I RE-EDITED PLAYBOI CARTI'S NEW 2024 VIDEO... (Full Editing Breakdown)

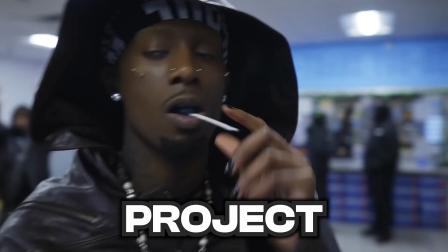0s
Carti just dropped the second music video of the rollout for the brand new project, and you already know what we're gonna do. We're gonna re-edit this music video.
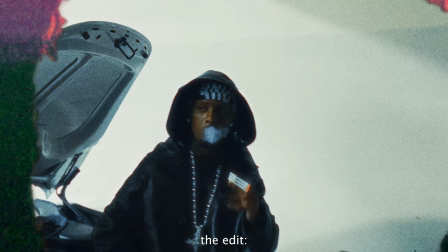5s And no, I can't be canceled cause you feel some tight way. Woman in the leg, handle it.
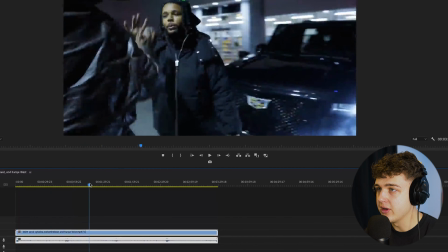12s I'ma keep killing these hoes, I'm fucking on my man.
So we have the full music video here inside of Premiere Pro, and to get started, what we're gonna do is we're gonna right click over to Scene Edit Detection.
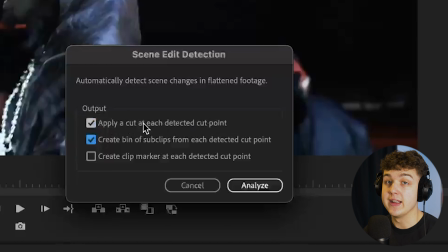20s
We're gonna make sure we have these two options checked. It's gonna apply a cut at each point, and then it's gonna create a bin of all the cuts it creates.
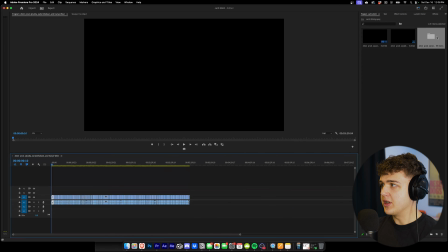26s
And then we're gonna hit Analyze. Now that we have all the clips here, you guys can see that they're in a folder just like this. Now we're gonna find the point of the song that we wanna edit to. I'm looking for around like 10 to 15 seconds. I'm gonna go with this part right here. But to get started, what we're going to do is we're going to go into this folder here, and we're going to look for clips that we want to use to start the video.
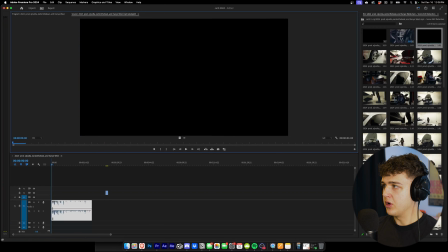45s
So I love the shot of his chain here. We're going to bring that in. All we're doing is double clicking on them, and then we're just going to drag on the video layer.
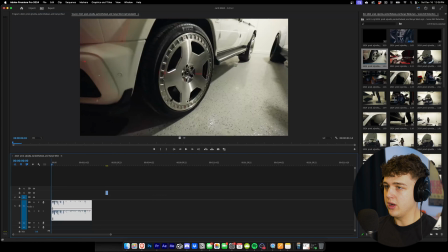51s
Because if you drag on the entire video, it's going to put the audio in there, which we don't want. So we're just going to drag on the video. That's a fire scene right there.
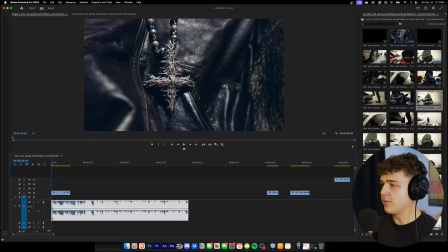58s
So you guys get the point. What I'm doing is I'm basically just taking clips from inside of the music video, bringing them in, cutting them to the beat.
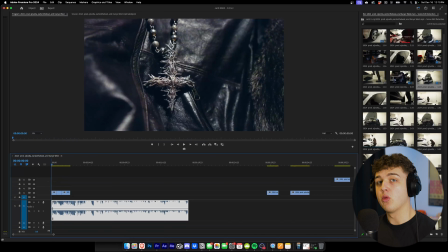62s
I'm going to go through and do this super quick, and then we can hop right back into adding effects, color, and a lot more.
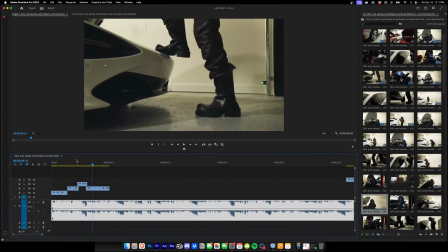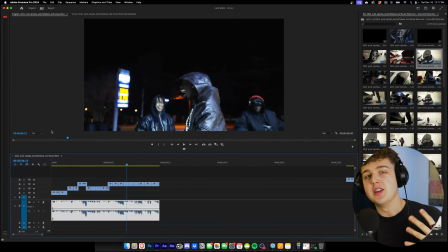76s
Alright guys, this is what I have so far. I decided to use a different part of the song because I thought it flowed a lot better with the beat.
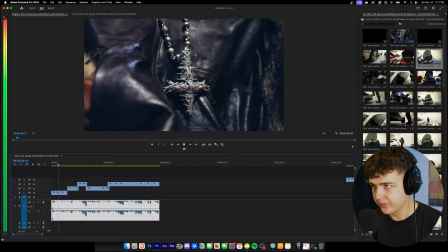81s
So this is what I got.
And no, I can't be canceled cause you feel some tight way.
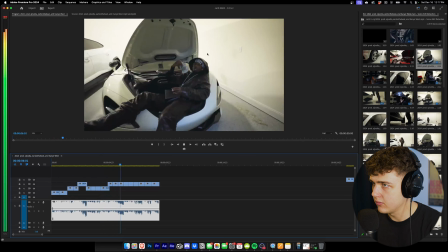86s Woman in the leg, handle it. I'ma keep killing these hoes, I'm fucking on my man.
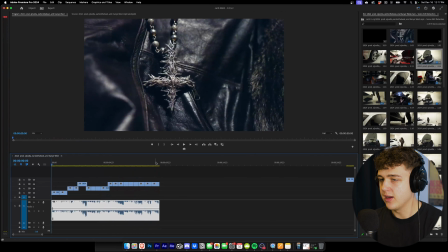91s
I think that's pretty fire so far. To spice this up, what we're going to do is we're going to try some unique effects.
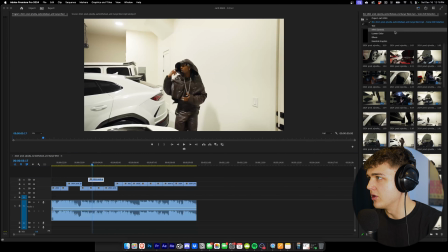96s
For these scenes here, what I'm going to try and do is take different parts. But what we're going to do is we're going to go into effect controls, scale it down, play with the motion, put it over here,
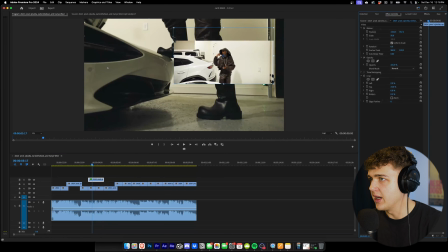105s
go into effects, and we're going to put on a crop. And we're just going to make it into a square box like that.
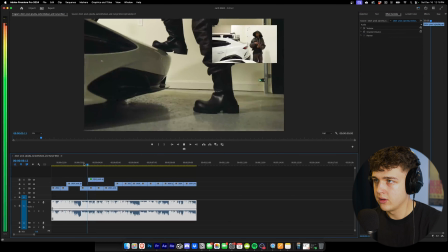110s
And then we can put it somewhere like right here. And we can do this with a few more clips here.
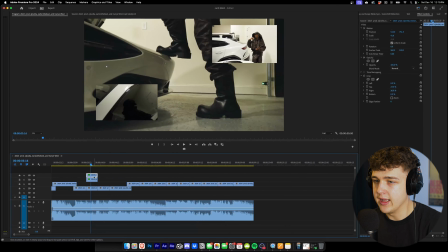116s
All right, now that we've got both of these here, we're going to right click on them and go ahead and nest them by right clicking, hit nest, hit OK.
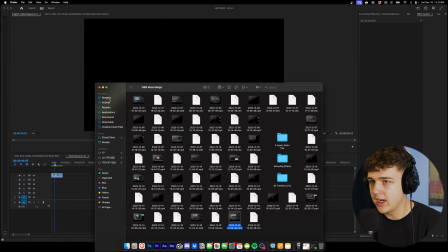122s
And we're going to go into the nested sequence here. And this is where it gets kind of cool. We're going to go ahead and use my CRT Textures pack for this.
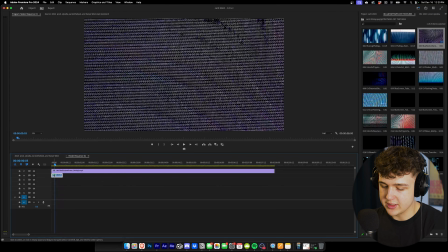128s
If I go ahead and open it up here, I'm going to drag and drop the blue texture screen on top of this, press Control C, and then Control Alt V to match the opacity and on top of it.
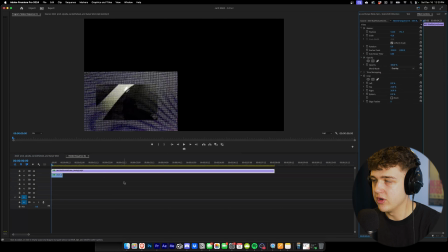136s
Then we're going to go onto the texture and change the mode to overlay. And then we're just going to have to scale it down so it fits inside.
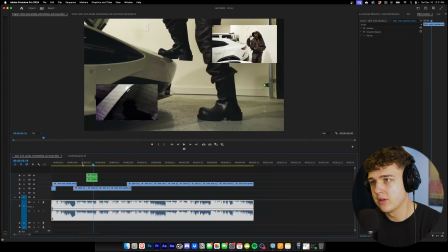144s
We go back into this sequence. You guys can see it has that CRT effect on it.
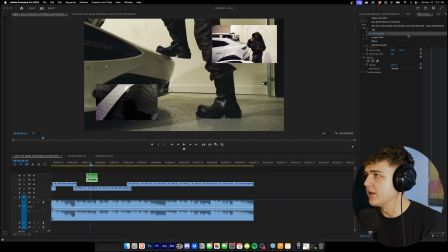148s
Then we're going to do the exact same thing on this one right here. And then what we're going to do is we're going to go into effects here, go into my presets, and I'm going to use preset from my Fastmov Effects bundle. I'm going to go into shakes and extras, and we're going to drag and drop constant brightness flickering on these.
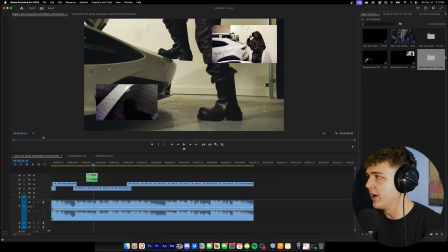162s
Now that looks pretty decent so far, but to make it look even better, we're going to go and drag that blue screen CRT texture on the entire thing now. And since it's super large, we're going to go down and scale it just like this. We're going to throw it on overlay.
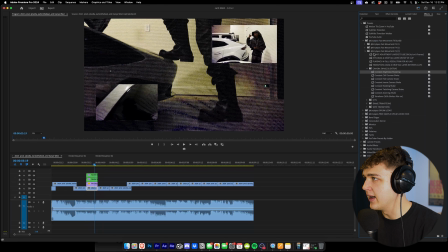177s
Then we're going to go on our video clip here, go over to effects, and then inside of my Opium Looks pack, we're going to go and throw on camcorder here.
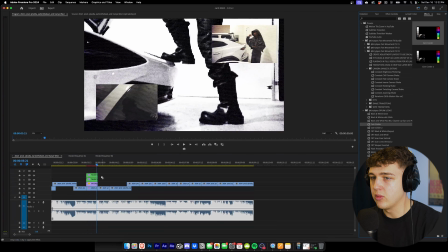183s
Now it looks pretty fire there, guys. You guys could also drag and drop camcorder on these as well if you'd like, but I think it makes it look a little bit too distorted.
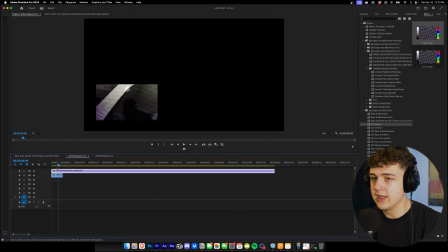190s
Let's try it on the inside of the layers.
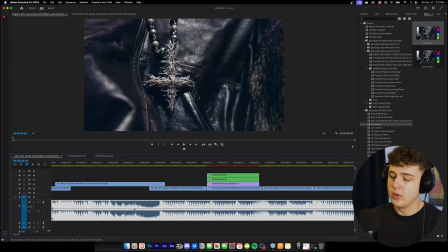197s
That looks pretty gas there, guys. Now we have the one effect down, and I completely forgot to color grade this.
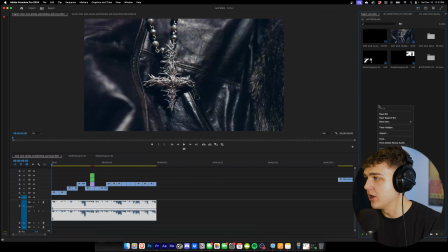203s
So what we're going to do is we're going to do that now. We go into our project here, right click, create a new item, create an adjustment layer.
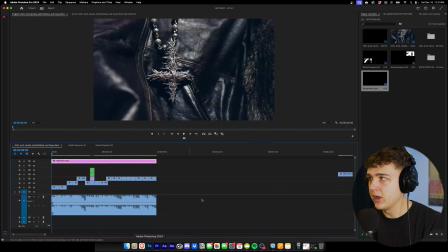208s
We're going to drag and drop it above everything. And then what we're going to do now is we're going to go into Lumetri color. We're going to go into creative, under look, hit none, and then click browse. And we're going to color this with my ultimate LUT pack.
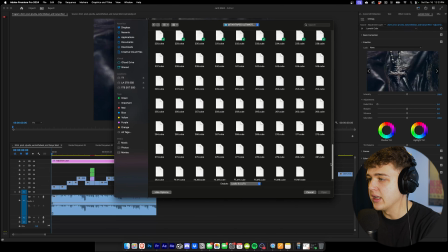220s
Inside of here, we have 1 through 282 different LUTs, and then 7 additional film LUTs.
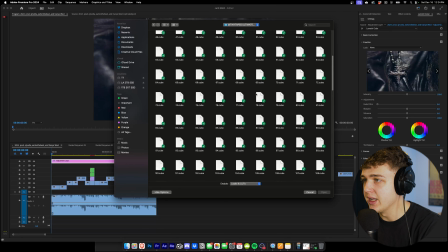226s
If you guys want to grab this, it's linked below. You will literally never run out of LUTs. I spent so much time making it. Let's go with a completely random LUT.
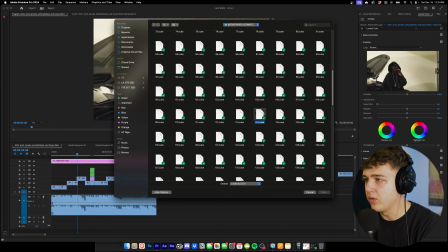231s
We're going to go with 114.
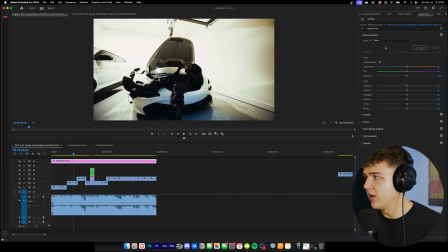235s
Now, you guys might think it's a little bit too much right now, but we're going to go ahead and play with it and get it to our liking. We're going to bring the contrast all the way down on it. Let's turn the blues up just so we have more of a blue look with this. We add a little bit more green.